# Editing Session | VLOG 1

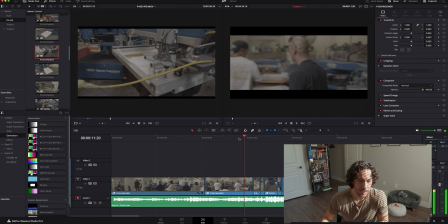51:12 And then maybe my next clip will be a little bit more elongated, because you don't want to do like too fast, right? You don't want to have so much energy that it's hard to process.
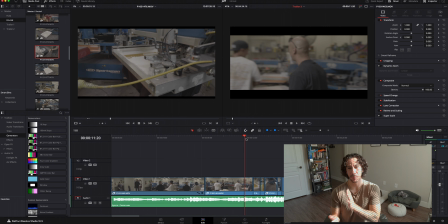51:27 And you have so many cuts going and you're trying to keep up with it. You know, you want to establish a rhythm and a pace.
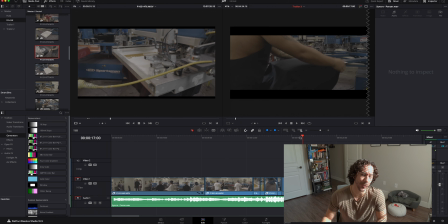51:36 And that's kind of what I'm going for right here. So maybe, yeah, most likely maybe in the next shot I'll probably elongate the shot a little bit more.
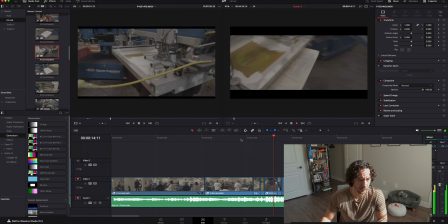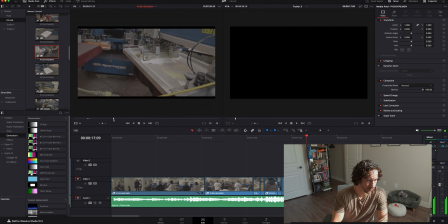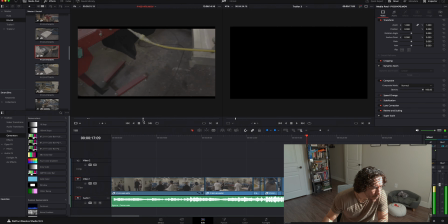Don't worry, I can see. It's going really fast. I'm scrubbing really fast, but I can kind of, I can process like what I'm seeing.
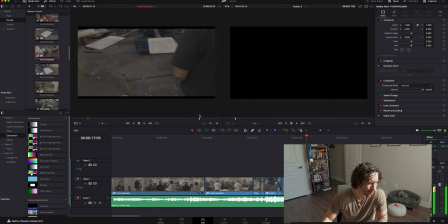Yeah, I think I'll put him in there. I didn't really show his face too much, and I'll do that because it's for him, and we want to show his excitement.
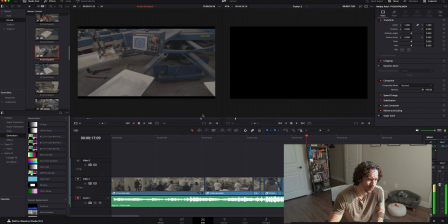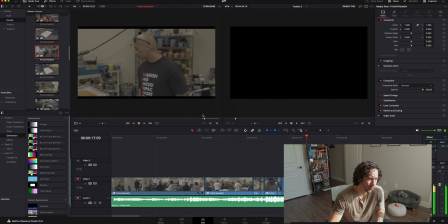So I'll cut it. My end point will be when I zoom in.
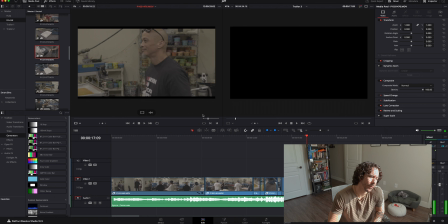I'll use this clip. Let's see.
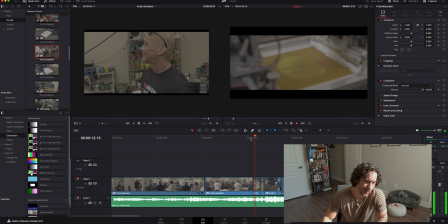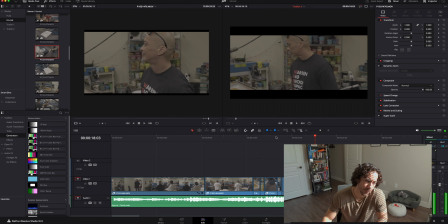I can probably use this shot right here from the end point
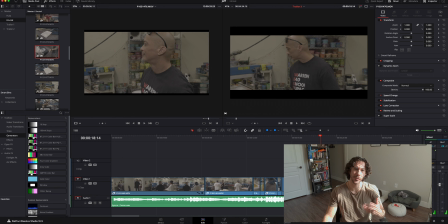53:57 to here. I can use that for some other point in my video. Maybe when I'm showing the t-shirts actually getting printed, I can just insert this shot just of him observing the process, of him watching his shirts get printed.
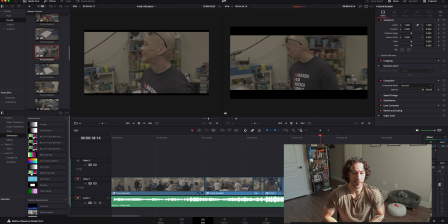54:19 At this point, nothing's getting printed, but you don't know that once you see the finished product. You're gonna see two shots juxtaposed together to create one meaning.
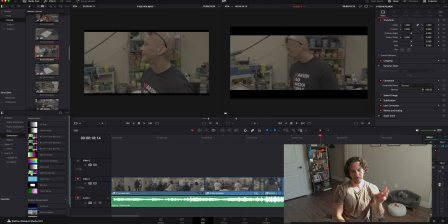54:34 So you're gonna see, when I use this clip later, you're gonna see you're gonna see like the shirts being printed, right? The ink being printed. And then I'm gonna juxtapose that shot with this shot right here, of him observing the process.
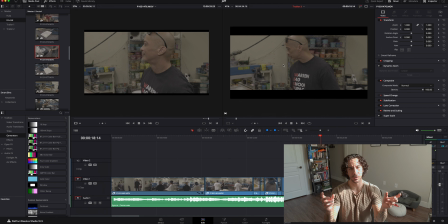54:53 So it's kind of like I'm giving off the idea, when you juxtapose those two, it's kind of like you're giving off the idea of not managing, but just observance and
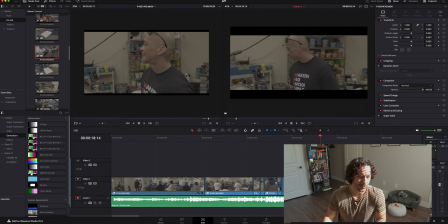55:12 supervision, I guess. Like he's supervising the thing, making sure he likes what he sees, you know, because he's in charge.
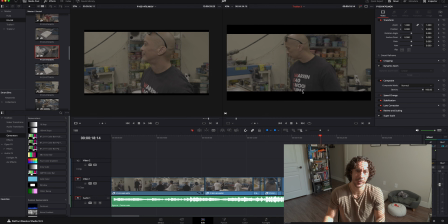55:21 He's the man. Like this is his clothing, and like you want to, you know, I'm sure if you were in the same situation, you'd be observing and overlooking everything, make sure everything's right. It's your product. That's the power of juxtaposition.
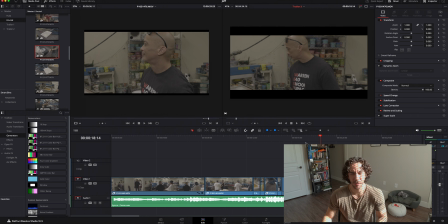55:41 I gotta sneeze. Thank you. Thank you, baby. I'm sorry. Go back to bed.
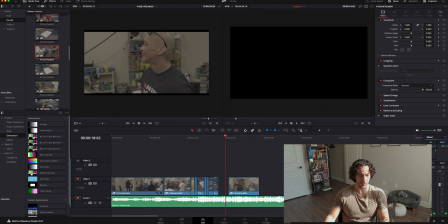56:01 So yeah, I'll use that shot much later. So I'll go ahead and just kind of drag it over here just to kind of remind me to use that.
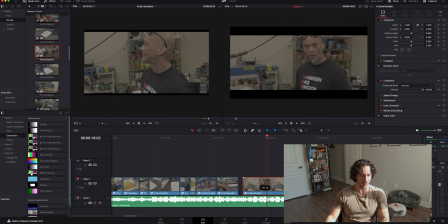56:09 And then I'll just start from right here. Maybe cut it right here.
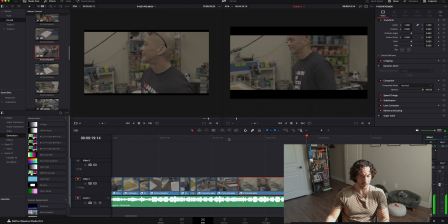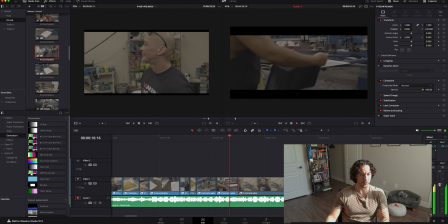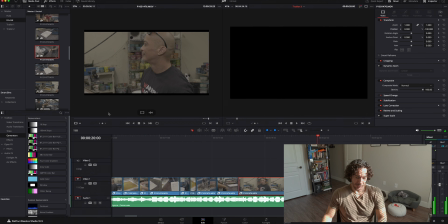56:51 Yeah, see, that's fine. I think it's cool. And it's all really what you think looks good when you edit your videos. Don't worry about what that person's gonna think. Don't worry about what he's gonna think. This is something that's supposed to make you feel
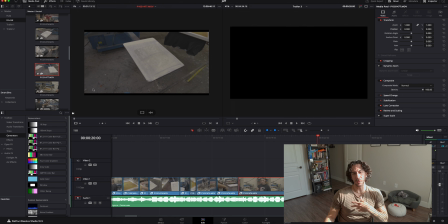57:12 relaxed, and like it's supposed to be a therapeutic process, because it's just you and the computer and your creativity. That's all it is, you know? You're by yourself, you're just drinking some coffee, you know, the sun is shining, you got your footage, you can do whatever you want with it.
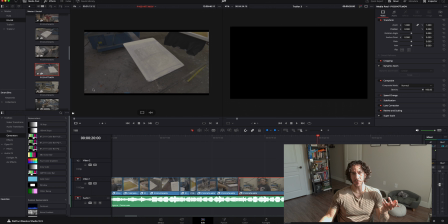57:32 The possibilities are endless. You got your creativity to work with, you got time. Man, like, it's supposed to be relaxing when you do this. And if you're over here struggling about, oh, is he gonna like this cut, or is he gonna like this shot in there?
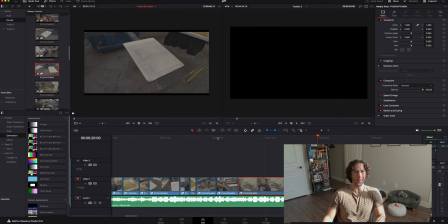57:48 And it doesn't matter, just put down what you like. Just Bob Ross it, you know?
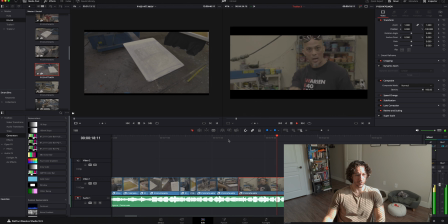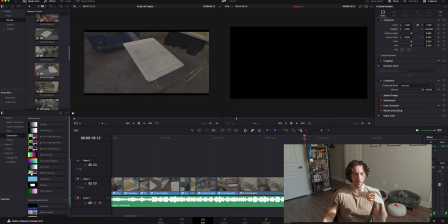58:00 And it's perfect because the scene ends right when the clap comes in. So let's move on to the next shot, shall we?
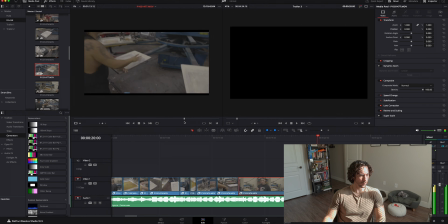So I'm probably not going to use this because I don't want to just keep showing you guys the little platforms on the printing machine. You guys are going to get bored.
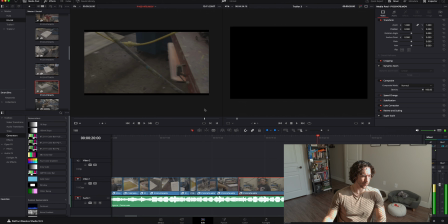So
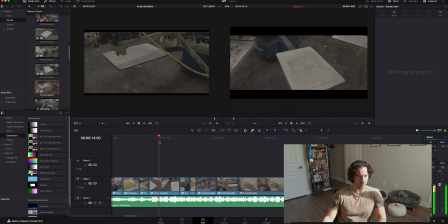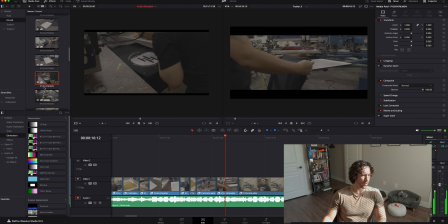58:57 we got him putting the shirt on there. So now we would want to see what comes after the shot.
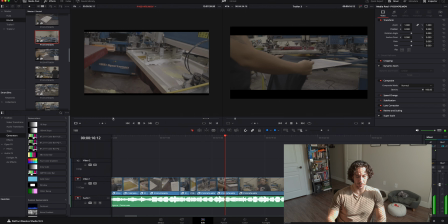59:16 So maybe this one right here.